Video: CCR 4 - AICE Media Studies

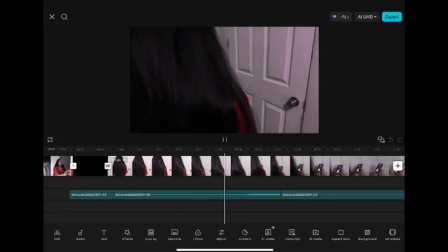[3:59]
We used this during the post-production stage, and we,
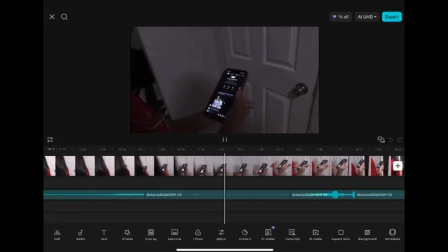[4:04]
even though all of us in my group, we all have little to none experience with filming and using professional equipment.
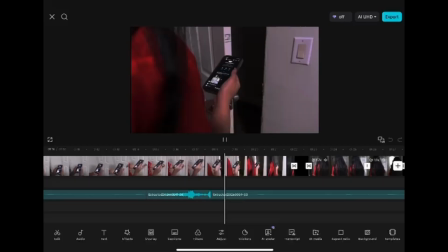[4:13]
We do, however, have a little bit of experience of using CapCut, so we spent time watching
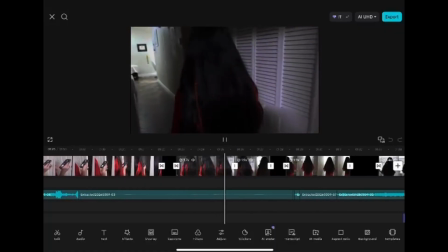[4:20]
some online tutorials just in case, learning how to navigate the editing tools,
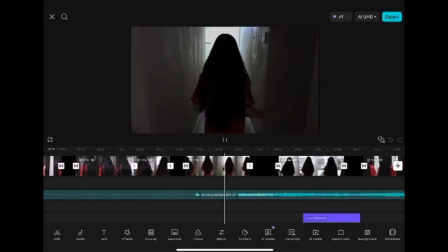[4:25]
just to have and to be assured that we know
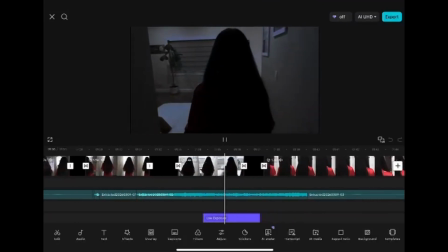[4:30]
exactly how to use and take full advantage of CapCut.
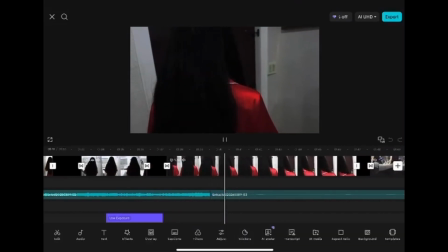[4:36]
Since we all have a little bit of experience using CapCut,
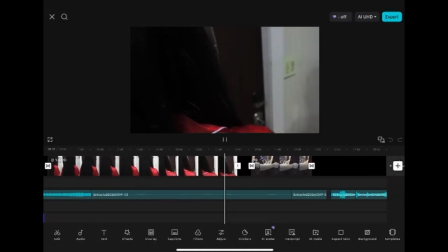[4:40]
the main person, however, that knew a little bit more than us was one of my other group members,
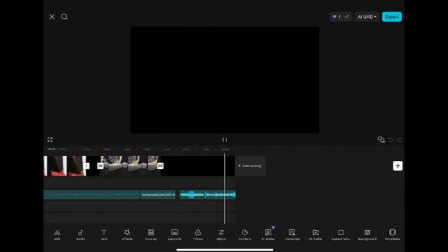[4:47]
Deshante, and she was the one that was mainly editing the film opener for us.
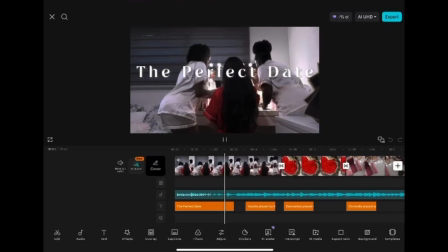[4:55]
This is not to say that we left the whole editing process and editing job to her.
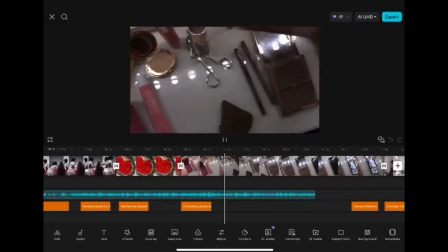[5:03]
We actually gave constructive criticism and we gave feedback as a group to make sure our film came together.
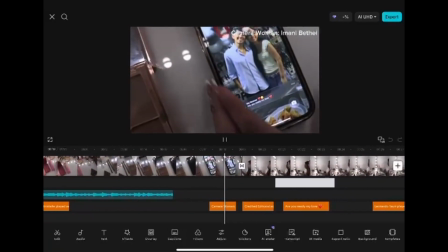[5:13]
So during this editing process, it did involve several steps.
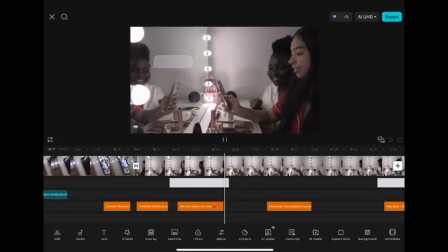[5:17]
So first, as a group, we reviewed all the footage and we selected the best clips to include in the opener.
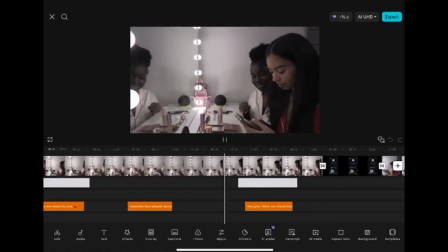[5:24]
Then we trimmed and we arranged the clips in order to create the rough cut of the sequence.
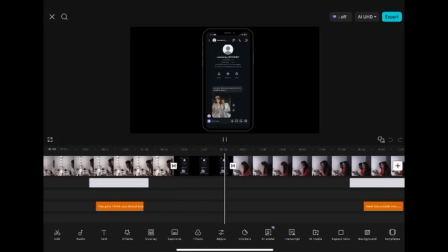[5:31]
And then after that, we adjusted the transitions so that each scene flowed smoothly from one shot to the next,
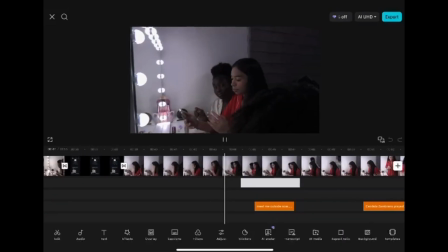[5:38]
and so that there was no issue when it came to cutting.
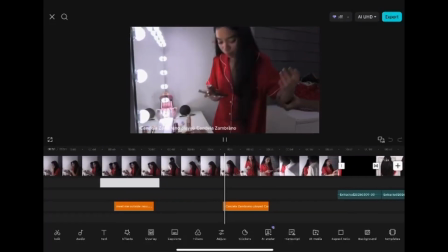[5:43]
According to the camera angles and shot types case study, different camera angles can influence how audiences interpret what they're watching.
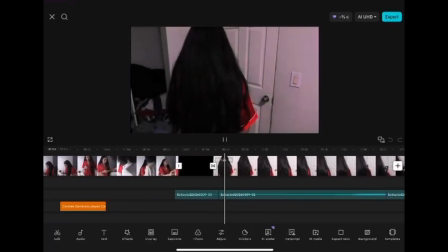[5:52]
So during the editing process, I evaluated the shots that we used to make sure that they created the suspense that we wanted for the audience.
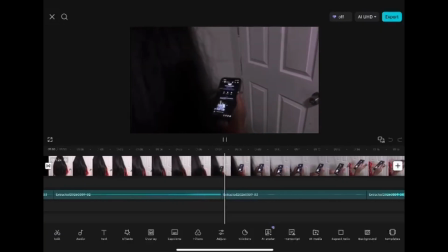[6:00]
For instance, the over-the-shoulder shot allowed the audience to focus on the character's expressions,
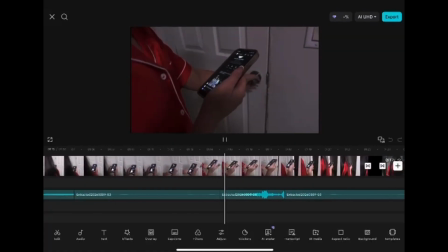[6:08]
specifically when she is breathing heavily and the fact that she received the anonymous message from the phone,
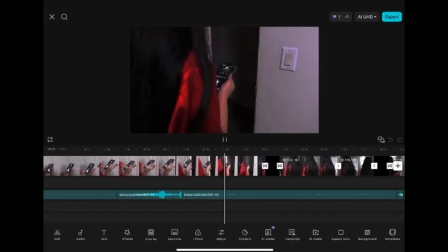[6:15]
which helps build curiosity and tension.
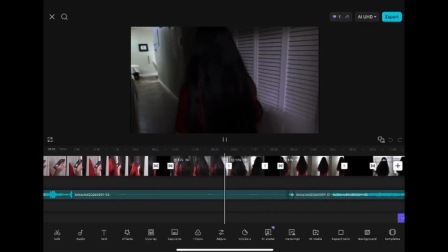[6:19]
Another example is when Natalie, our protagonist, is in the hallway and she's walking.
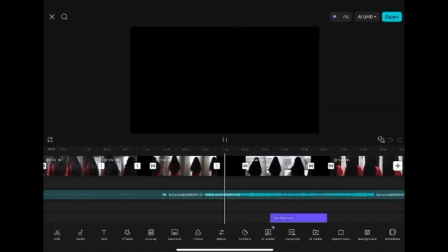[6:25]
There is very limited lighting, and the camera framing creates uncertainty about what happened next.
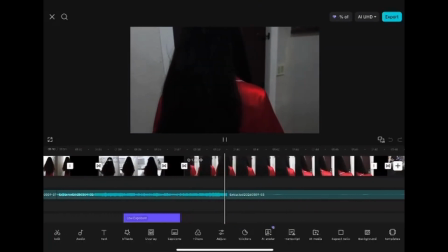[6:32]
As you can see, Natalie is walking very slowly, and she is looking around to kind of give the feeling that she's scared.
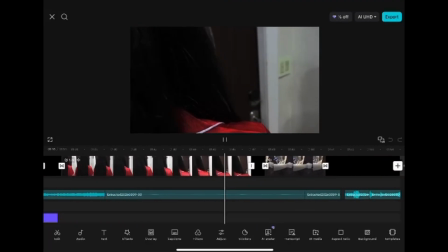[6:41]
This again helps create and build suspense,
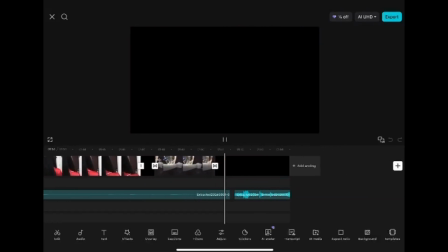[6:44]
which is one of the key conventions that we look for when creating our film opener, which is a thriller genre.
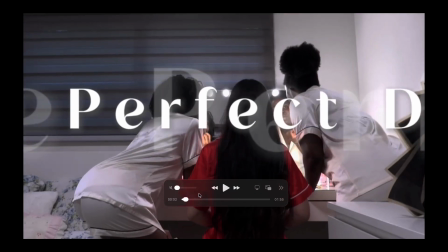[6:54]
Sound design was also another important part of editing our film opener.
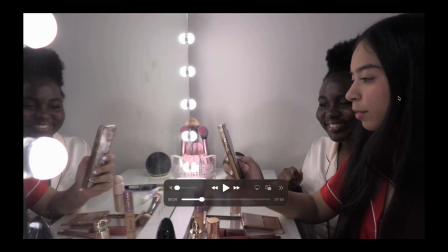[6:58]
In CapCut, we had to make sure that the volume levels of the clips were balanced enough so that the dialogue could be heard quickly.
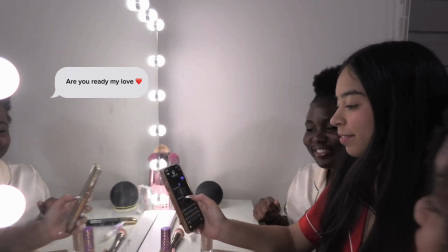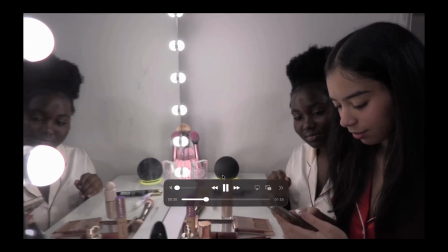[7:12]
Originally, we weren't really focused on the sound design, but eventually, when we first rewatched the first editing trial,
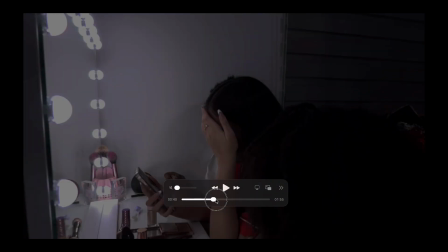[7:19]
we realized how important it was and how important it is to have balanced volumes so that everything can be heard
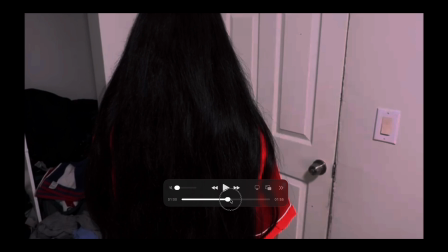[7:27]
clearly. We also adjusted the background music and the sound effects to make certain moments feel more intense.
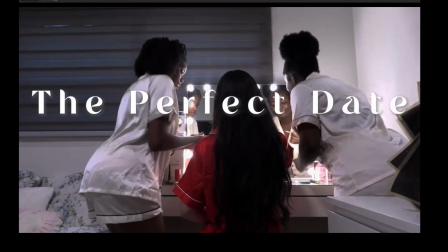[7:34]
According to the McCombs and Shaw's agenda setting theory, media producers can influence what audiences focus on by emphasizing these certain elements. So during the editing process, we use sound and pacing to guide the viewer's attention to more of the important moments.
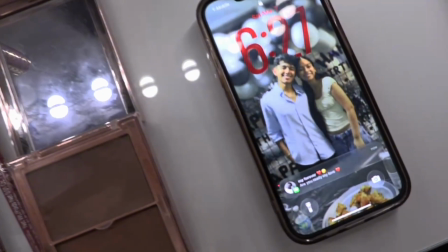[7:51]
Examples like this include when the protagonist, Natalie, checks her phone,
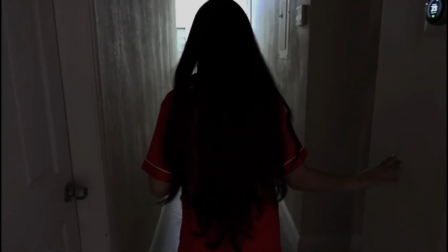[7:57]
or when the scene transitions specifically to the darker hallway environment.
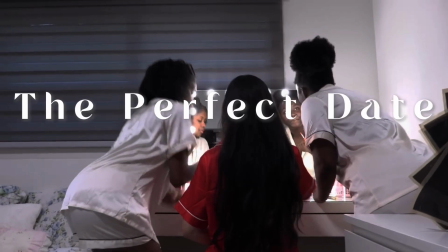[8:02]
And finally, with CapCut, we were able to add the opening credits.